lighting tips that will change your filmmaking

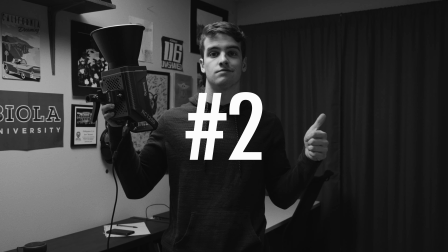4:05 Basically, what you do is bounce a light into a surface and then add some diffusion in front of it And then you get ultra soft light which is very pleasing for faces and exactly why I'm using it right now Book lights are super convenient small and easy to set up Alright, so my next tip is going to be supplement natural light Sometimes it's better just to shoot completely naturally or maybe just use your light to add a little bit and supplement The natural light sometimes I'll just blast at the ceiling in order to bring the level in the room up Or maybe I just want to shoot it through a curtain to make it look like sunrise or sunset. A lot of times shooting through windows is going to give you the most natural feel. Now another supplemental technique that I'm using right now is bumping up your ISO. Cameras now are just so sensitive and really good in low light. My camera's base ISO is 500 and right now I'm shooting at 1000 and you can probably barely even tell any difference in sharpness. You can use your ISO again to bring up that level as you supplement it with either natural or artificial light.
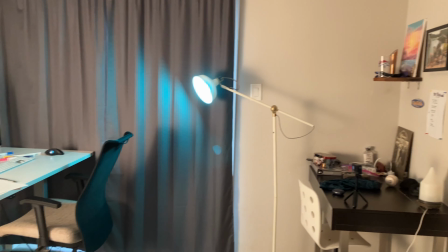5:11 And now I'm gonna get out of this room because I feel very claustrophobic. So my next tip is to mix color temps.
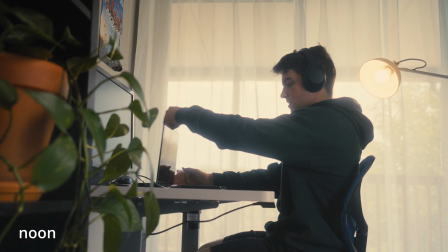5:21 Mixing color temperatures with your lights can make your shot look way more dynamic.
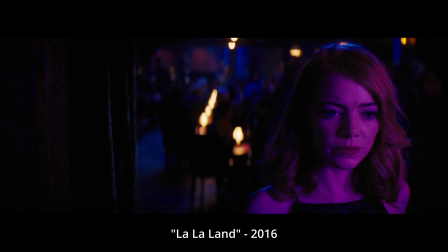5:25 Although this is technically a more YouTube-y looking thing where I'm using like RGB features on my V7C, you can also use this to your advantage in more narrative work. It can give you the illusion that you're changing environments or changing times of day. It can make your shot look more eye-catching, like here, or change the mood of your shot, how it feels. Maybe if you want to make your character look sad, you use blue in the background, or maybe if you want them to look angry, you use red in the background, or you could just be a YouTuber. Now doing something like this is a little bit extreme, obviously, but I do want to point out one of the fun parts of using the Aperture B7C. You can connect it to your phone and use all sorts of different colors and effects, like this one here. There's also more practical ones, such as the cop car. You could do lightning or you could make it look like it's just a cozy fire and a ton of other things. But most of the time, especially in my Instagram filmmakers video, I was using it as a practical light, such as this lamp, to add an edge or maybe another contrasting color. It's mostly used on set just to replace practicals, but honestly it gives you enough power to where you can use it as an edge light or a background light. It's key to add some separation with your subject from your background. And that's gonna be it for the tutorial part of the video. Now I'm gonna answer a couple questions that you guys were asking in the comments.
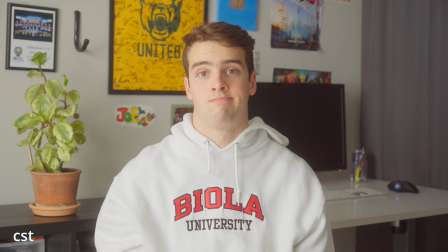6:50 The most common question and the thing I got roasted the most for was my crusty keyboard, but I've got some good news for you. It's been cleaned. Don't you see how beautiful it is now? Another common question is how I did my color grading and editing. So I'm actually kind of ADHD when it comes to editing. I switch back and forth between Premiere and Resolve quite a bit, but But this project I did choose to do in Resolve.
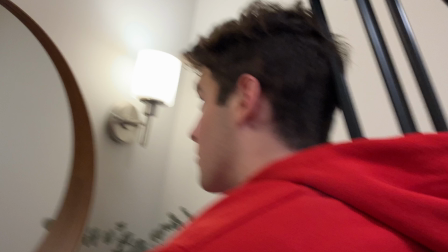7:13 Another thing that I need to address is my flooding toilet. And yes, I can assure you, it has been fixed. Now what we have to do is fill the hole in the ceiling. Another thing that I wanted to address was how I did this fun POV shot.
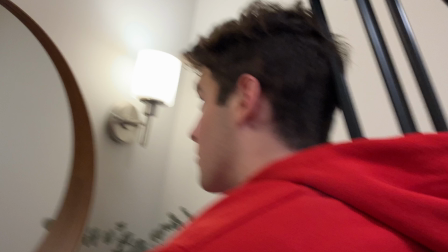7:29 I was inspired by a recent Jake Fru video to get creative with some of my camera angles and setups, and I hope to do more fun stuff like that soon instead of just staying locked off on a tripod the whole time. Basically, I stuffed a pillow into my backpack, then put in the tripod, then took some belts, strapped them around the backpack and myself so that it stayed tight.
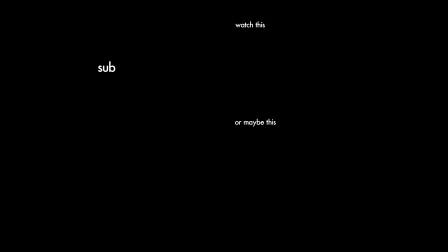7:48 And yeah, chucked the camera up top and pointed it at my head and did that cool POV type look. The last thing I need to say is thank you guys so much. I especially want to thank my first 100 subscribers, all the friends and family who have been watching my dumb internet videos for like four years now.
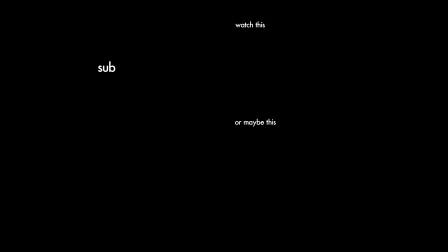8:05 It's absolutely wild that the internet and you guys love this video so much and I'm looking forward to disappointing you all with a lack of any consistent posting. But yeah, that's gonna do it for today.